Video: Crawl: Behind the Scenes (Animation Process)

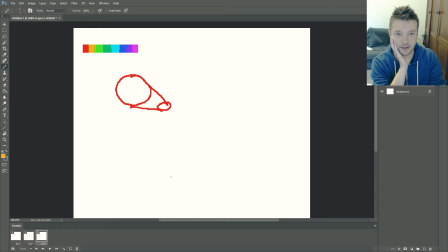So if I have position 1 here, position 2 here, and we take this to be my position 1.5, the end result of just drawing position 1.5 that's halfway between is this.
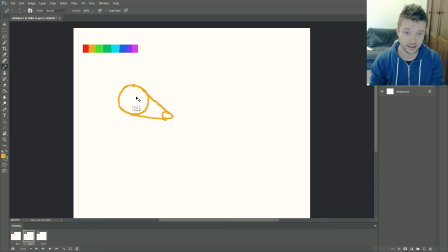We get a thing sliding in a very neat and smooth way. And so I guess your main goal when you're designing this 1.5 position is to think,
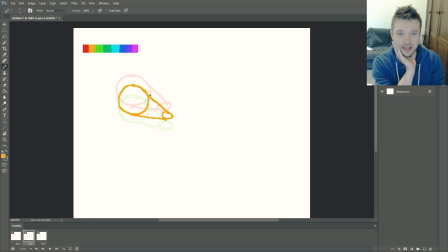how can this halfway between position communicate anything about the physical properties of the object that's moving? And so if this was some piece of machinery that was moved in a straight line with the same amount of force behind it the whole time,
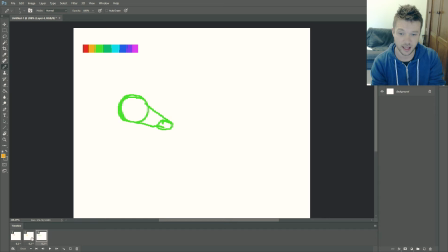I would leave this 1.5 position as is and just have it move in that hard straight line. But generally, you wind up animating a lot of organic things. And organic things are built up of, obviously, a lot of parts, and some parts are heavy, and some parts are soft, some parts are squishy,
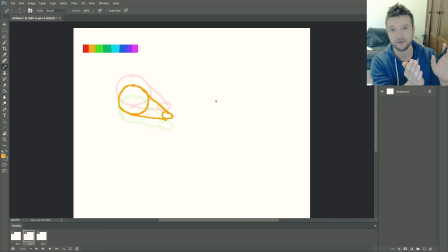some parts are light, and some parts have intentional force applied towards them by the muscles, and then some other parts are just being dragged along behind those forceful parts. And so the 1.5 I would actually tend to draw will be something where, so in order to communicate that the head
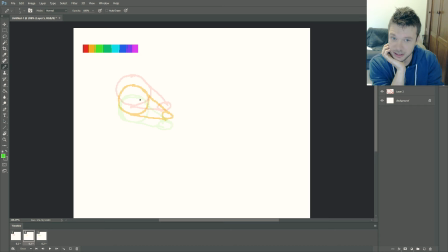is the thing that's being forcefully moved by the muscles, it's sort of where the weight is being put, I'd draw this almost all the way into the target position.
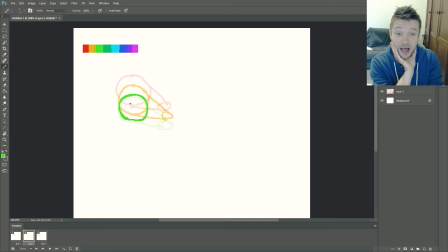So if I'm saying this is my halfway point, but at the halfway point that's already been moved basically the whole way, then that's saying already that this has a lot of force being put into it. And then the nose, I would move it not as far as halfway.
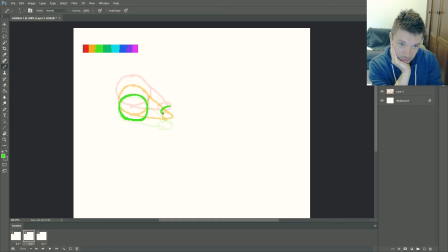I would keep that kind of closer to the original, maybe even sort of bend that up a little as if it's flopping. And so that is a way of, just in this one image, communicating that this
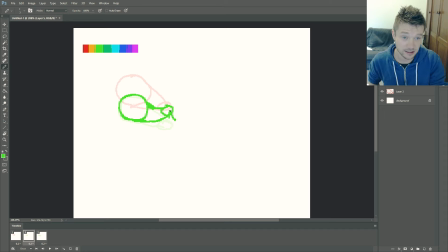is forceful and this is a bit floppy and is being dragged along behind. And so now you can see already, just moving between those,
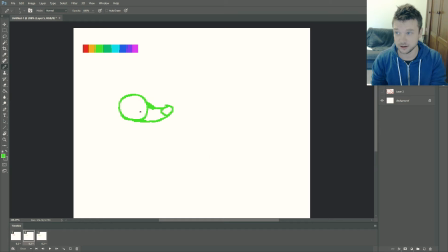just with one frame, you can see this here is being yanked down by force, but this is flopping behind. So generally my process will be, I do that one breakdown position that communicates the most about this thing. You might have ears,
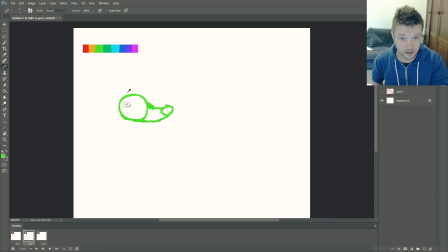and then the ears might flop as well. Then it's a matter of doing halfways between 1 and 1.5 and doing halfways between 1.5 and 2.
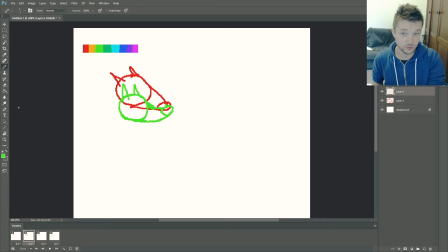An obvious halfway here would be like that. So this would be a mechanical halfway.
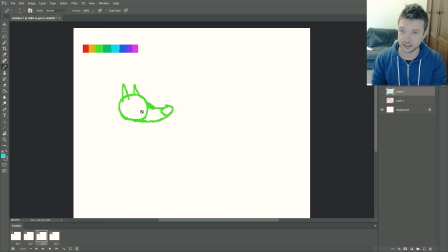The message that it's sending about the physicality of the object is the same message that's already been sent here. It's already been told, this is floppy, this is how this works. And so this isn't really adding much to the
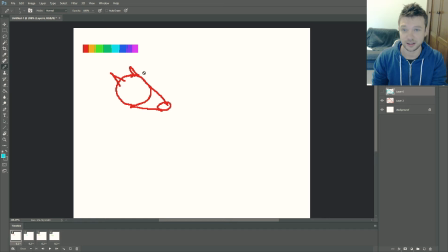physicality of the object or much to the information that the animation's giving you about the physicality of the object. It's just adding smoothness to the animation. So what I like to do wherever possible is to think, well, now that I've got that breakdown showing some physicality,
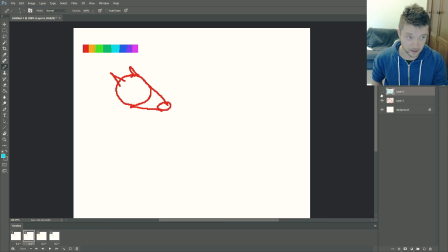if I want to make the one that's halfway between this and that, how would I communicate even more about the physicality?
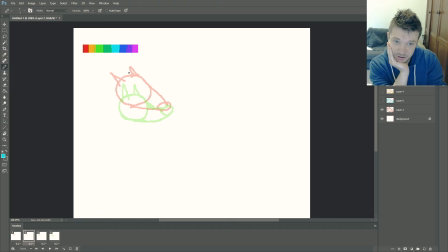So if we started by kind of bringing the head back instead of moving it downwards, we flop those ears back towards where they're coming from to communicate very clearly, these are light, these are flopping,
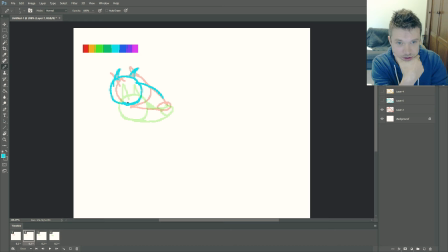they're just being dragged behind. Tilt the nose up a little bit, but keep it sort of quite similar. But so this is now putting more information in there than what was already in the green,
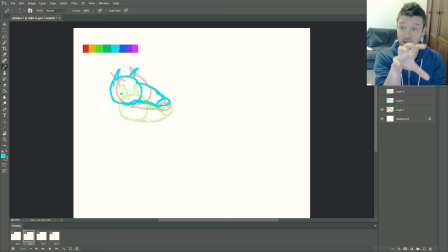because it's sort of, the green is an example of, if this thing moves down, look at the forces that happen to these things. But the blue is now an example of, if it moves back, here's an example of the way they react from a different type of movement. And so now I have kind of more points for your brain to
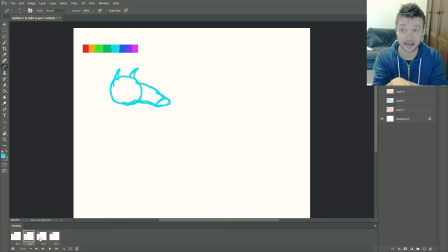feed on and gain the information of how heavy things are. So how can I tell more of a story than just going halfway between these points? Firstly, I'd squish his head outward.
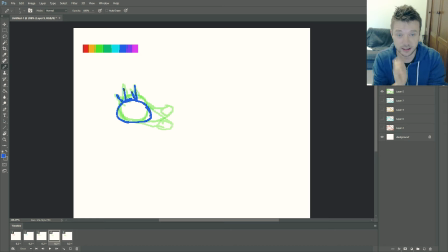Now the ears are going from here to here and from here to here, but so if I make them so floppy that they actually overshoot that, and so they squish right down as well,
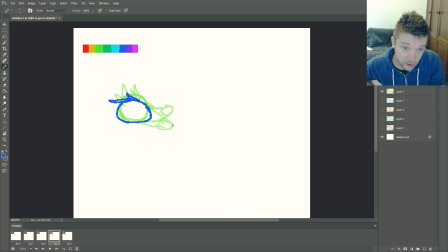and then the nose will also squish. There we go. So that's communicating a little more about the fact that the head has firmly hit some sort of change in force.
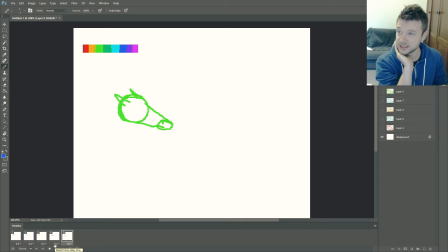So yeah, that's my little example. So now I'll get back to the Hydra.
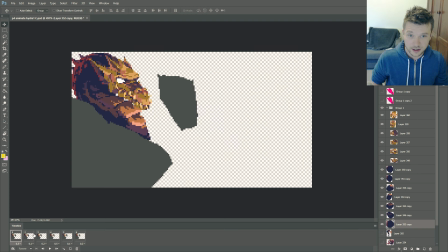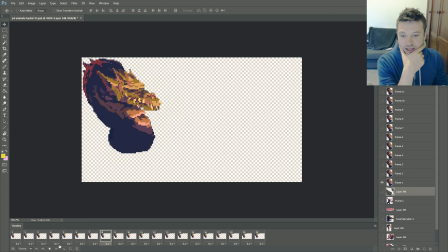And so this is still basically the same thing. Over on the side here, I've flattened all those layers.
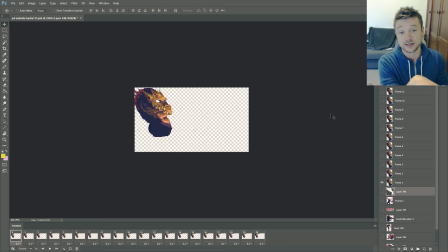I just collapsed each layer into a new frame, and so that's a point where I've lost control of all those little slices now, so I have to be pretty confident that the general kind of movement is what I like,
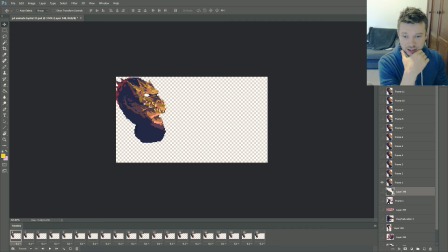because if I then change my mind, it's a lot harder to kind of rejig things without him broken into those layers.
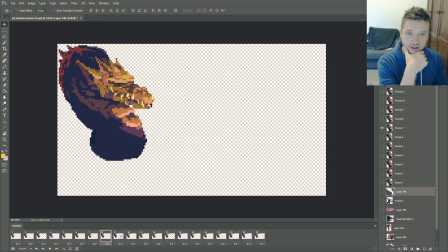But you can see here that I've been able to now go and sort of draw things like his eye blinking, that obviously don't happen with just using the same layers. I've got his ears flopping a little bit behind, and so when that frame hits there, the ear is sort of curving up.
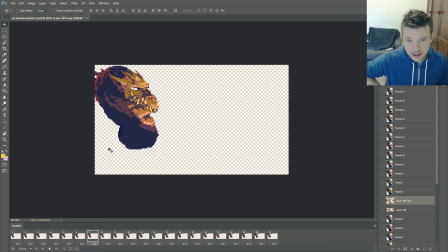Then the ear flops down. So I fiddled with the flopping stuff a bit more. Gave him a bit more sort of bounce at the bottom here. Went in and drew a little thing with his mouth opening.
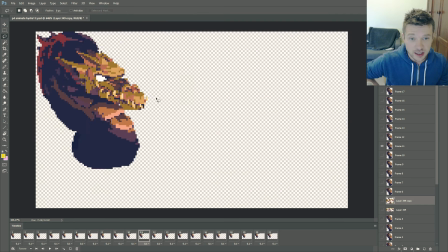And that was done very, very simply just by literally lassoing this,
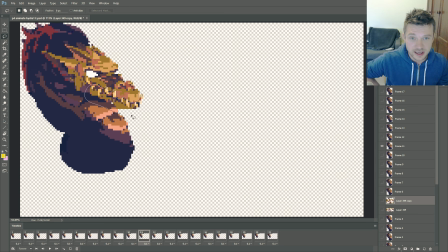bottom part of his face and shifting it down on those frames and then drawing in the mouth behind it.
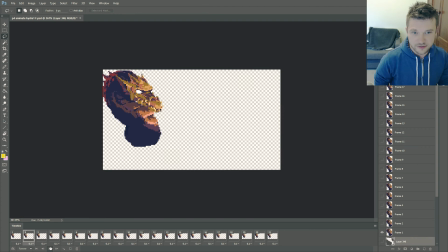This is the final one now, where I've got some blink happening at the same time as the nostril and a bit of the head moving along with it. And I think that's basically his final animation for this. Then obviously onto the next guy.
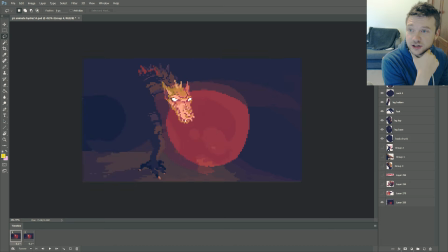Once again, I've just got a big cutout showing kind of where the hero is going to take up space,
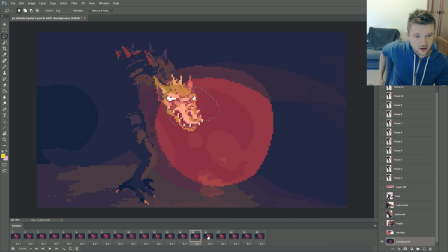where the title is going to take up space, and where the other dragons are going to take up space. And he's the same as the other guy. He's been sliced up into a bunch of layers, and obviously his neck is cut into slices.
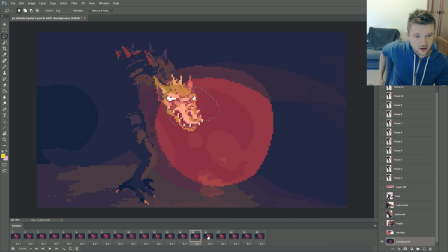And the first thing I did, same again, just make 2 poses to move between. Same process as before, obviously.